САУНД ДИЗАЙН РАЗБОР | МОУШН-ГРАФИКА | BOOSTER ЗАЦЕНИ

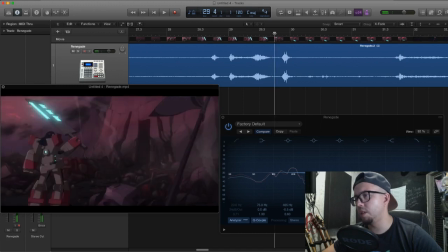22:10 добавил во первую тоже опять же тоже голова получается какого-то киборга сделал бы такой
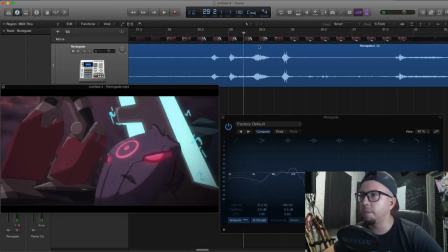22:19 когда гаснет что-то такое sky файные звучки можно добавить войс опять же каких-то сделать
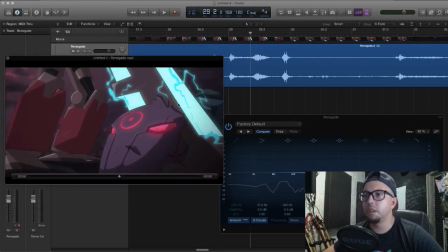22:28 обработать тем же там грин пич им каким-то либо манипулятором от mushrooms или же элементарный изотоп нектар поиграться там с работами то есть
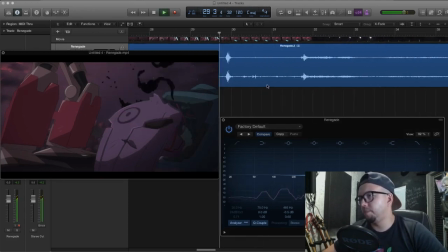22:40 на кучу вариаций либо элементарно просто
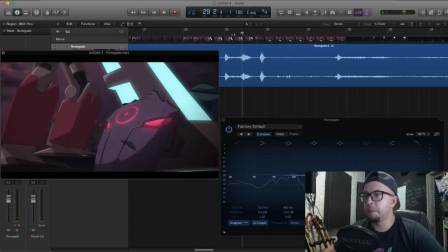22:45 растянуть по варпинг сделать плюс хорус плюс фленджер и уже получится космический какой-то sky файный voice
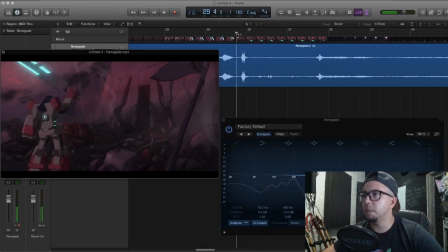22:54 и я бы подчеркнул меня in giant in таким звуком но электрическим таким
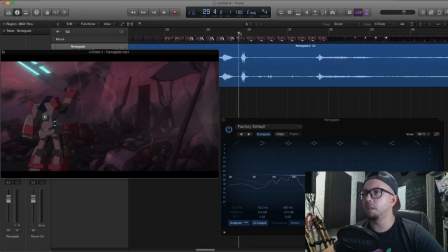23:10 типа оля этот самый star wars потому что он же светится он какой-то все таки сабовый такой низкий электрический звук чтобы придать характер мячу потому что
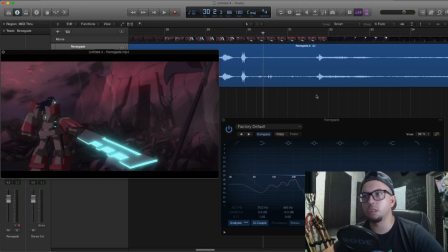23:28 он необычный не просто свор до какой-то большой махнули
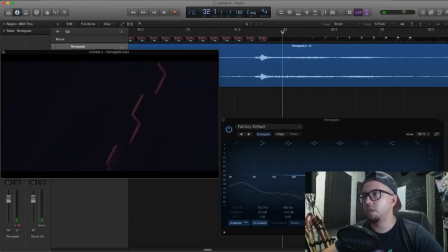23:38 понимать пневмо дверь должна мощнее в разы звучать то есть тут ярко
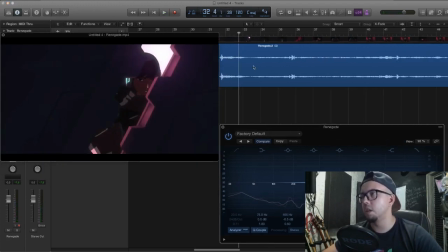23:45 выраженный скрежет просто как было открывают металлические ворота просто вручную тлокают здесь должен пневматическая дверь sky fine здесь
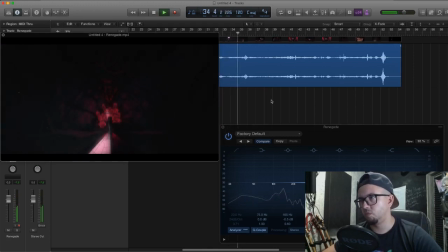плохо слышно глубину здесь
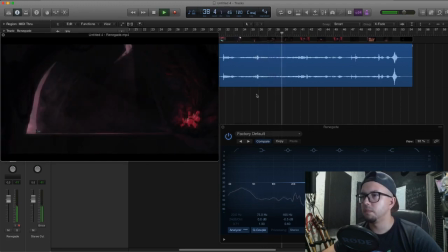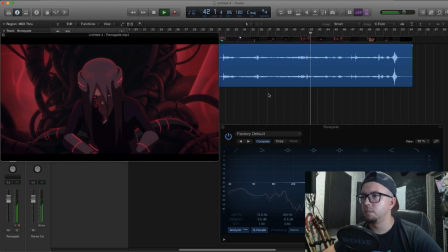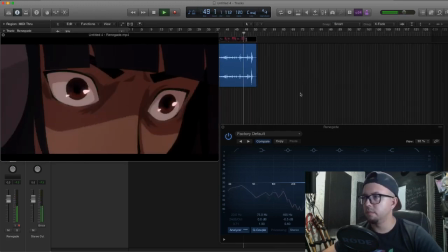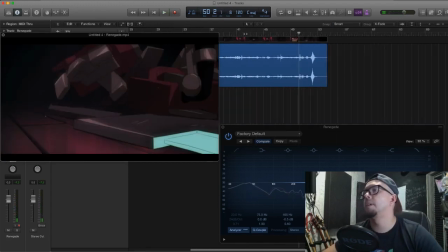24:44 вопрос глубины я бы сделал просто по поглубже погромче немножечко
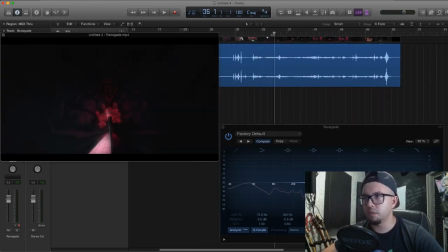24:50 то есть атмосфер один но данный вот картины прикольно здесь прикольно подобрано но не хватает глубины все равно ну
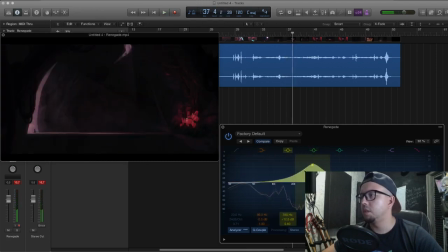25:08 вот так то есть то есть тут поработать с сабами с низами с середины может быть добавить несколько лейринг какой-то сделать deep sub добавить до чтобы получить вот нагнетающая вот эта атмосфера была саундом низами
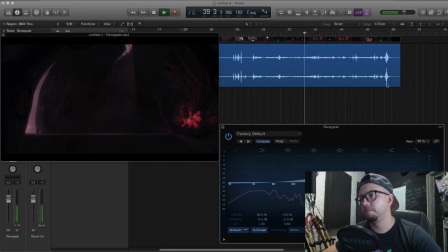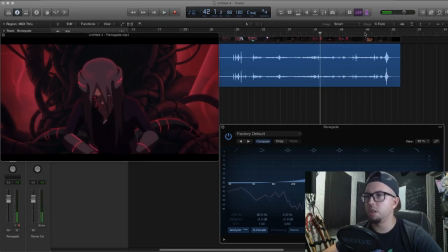25:32 звучки сочные прикольные sky fine и вот эти последний последняя
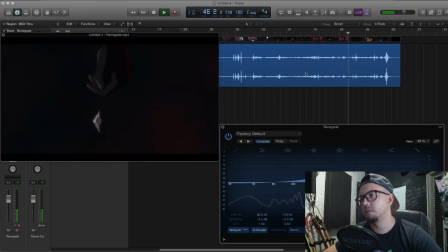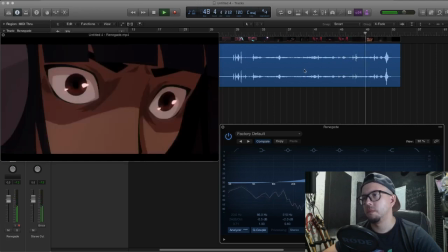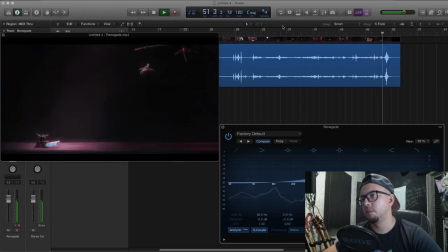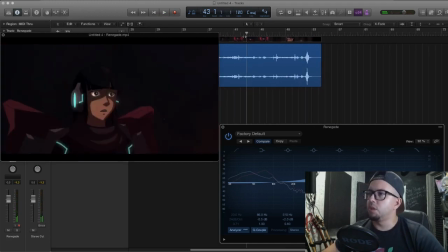25:57 сцена вообще не мощная тут нужно с тоже райзами добавлять и очень мощные делать финальные звуки то есть
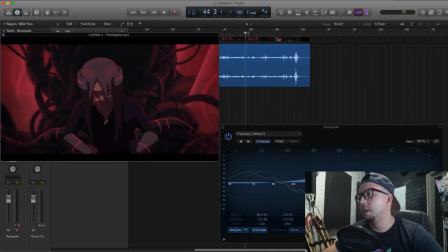26:07 нагнетать чтобы не было пустоты вот это то есть финальная
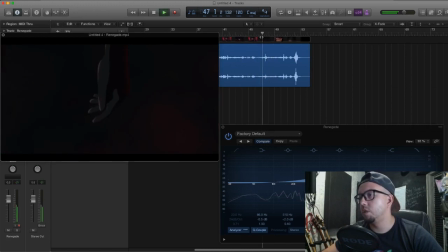26:11 сцена здесь уже должно быть что-то
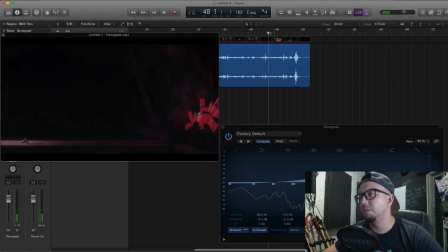26:17 то есть звук такой понимать здесь я бы сделал там что-то такое
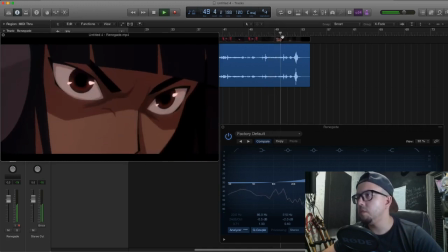26:25 собирающийся и вот финале очень
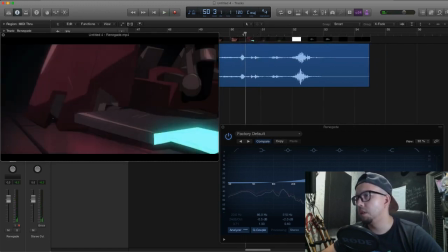26:30 классно бы проработал вот эти вот
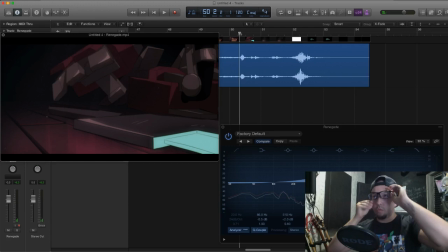26:37 этого персонажа чтобы он звучал как из войны миров ну никак а именно что-то глобальное
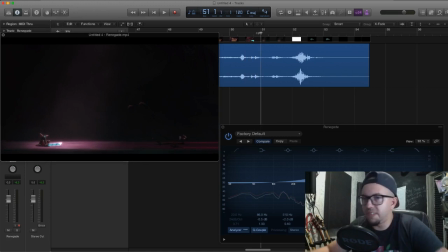26:46 мощное то есть вот эти вот щупается чтобы как ну не знаю как оля трансформер до сочно чтобы было
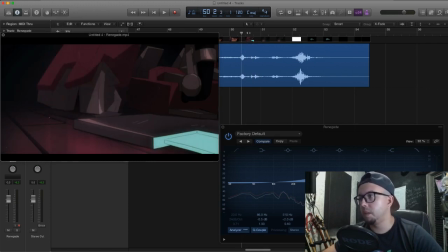26:55 они просто два металл хита добавлено метру
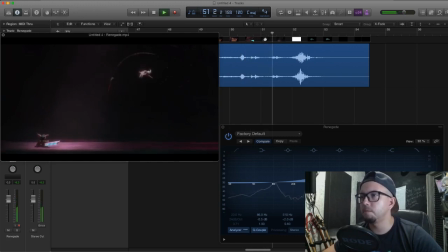27:00 металлическим вот этот подъем должен быть мощный и вот здесь очень сочные должны
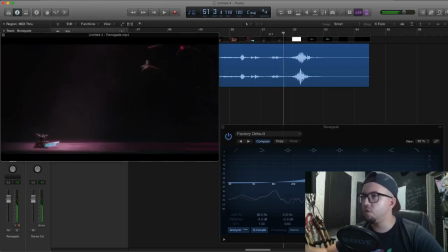27:13 быть как лезвие такие прям вот как 0 с ворда да прям чтобы было страшно от этого звука уже а тут настолько все аккуратненько чуть-чуть я
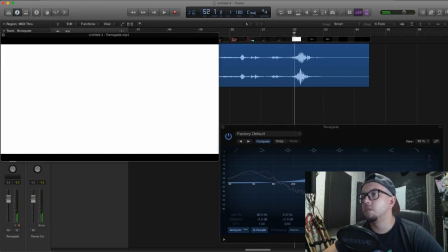бы уже сделал вот здесь тишину и
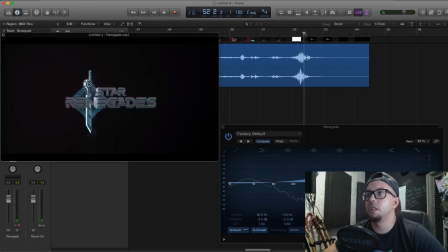27:41 не делал бы слушно вот именно акцент на блога тут акцент должен быть как раз
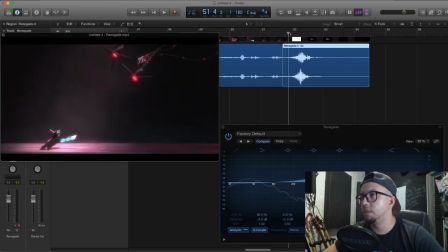27:50 вот здесь здесь
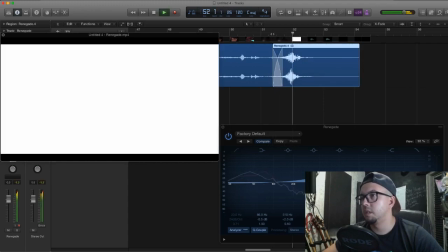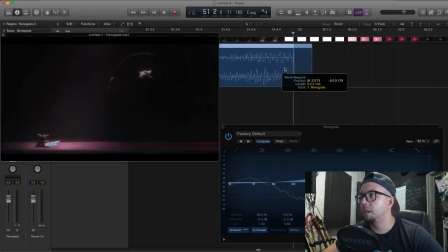28:04 же а у них столкновение прям импакт какой-то плюс рай с ушем жесткий
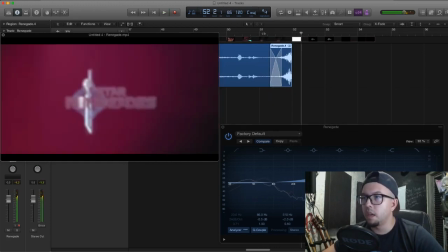28:16 вот что-то такое обрезается же и здесь уже пустил бы какой-то либо синт с учетом до музыкального либо под финальный аккорд там
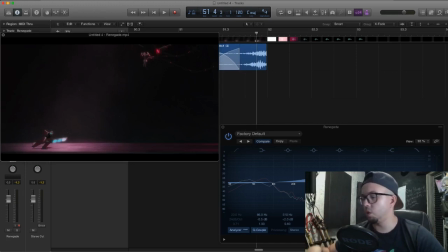28:30 можно сделать обыграть по разу можно минорную опять ноты пустить все зависит от как от музыкального ряда который мы подкладываем усиливаем всю атмосферу картины то есть либо обрубать вот так и
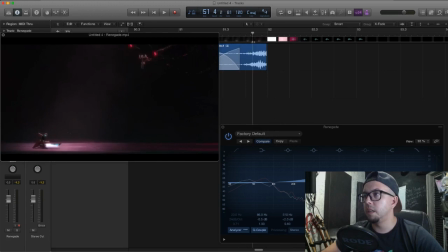28:44 делать либо делать райс но сделать
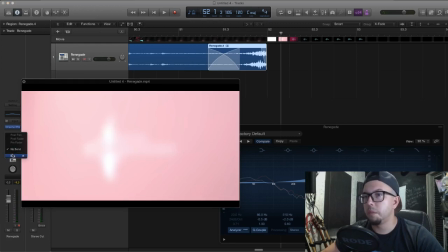28:52 просто аккуратно повесить ту же валхалу
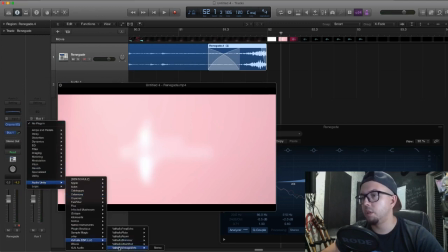28:57 чтобы не совсем обрубалась легенький был хвостик
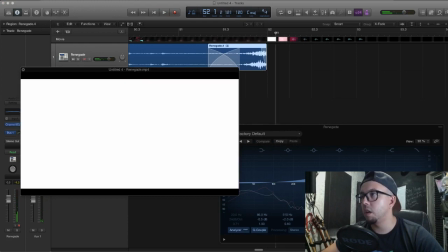29:05 здесь в конференции какой-то либо аккорд, либо нотка, либо скрипка, все что угодно.
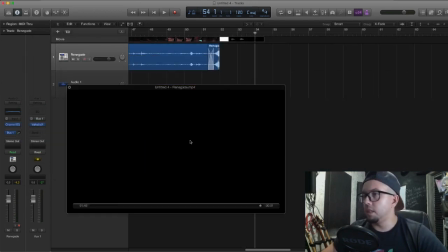29:14 Как-то так, надеюсь, получилось разобрать и помочь многим ребятам,
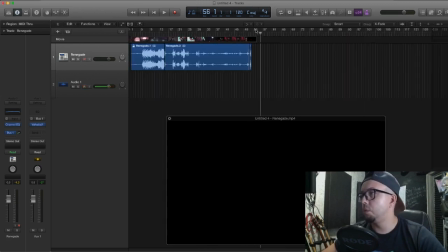29:21 которые сейчас работают над разными проектами,
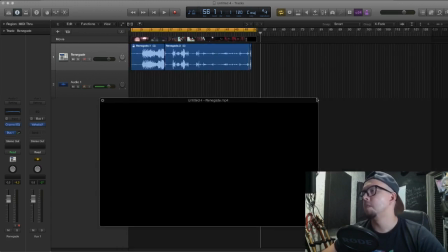29:24 в том числе над курсовыми в моем обучении, в том числе просто ребяткам, которые занимаются саунд-дизайном. Обращайте внимание на детали, обращайте внимание на эмоциональное состояние главных героев,
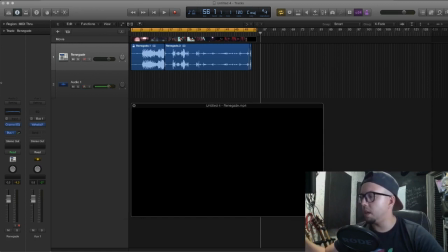29:39 на персонажей, на динамику, крупный, дальний план, атмосферу в целом.
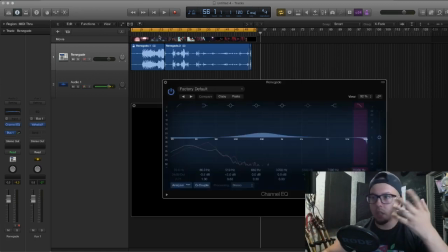29:47 Не бойтесь пользоваться спектроанализаторами,
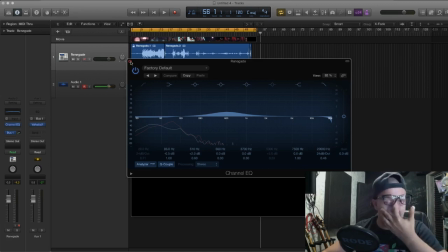29:52 элементарным просто эквалайзером, чтобы посмотреть, а что у вас вообще по частотам. Вы же, когда музыку слушаете, вы же не делаете у себя вот так вот. Конечно, нет.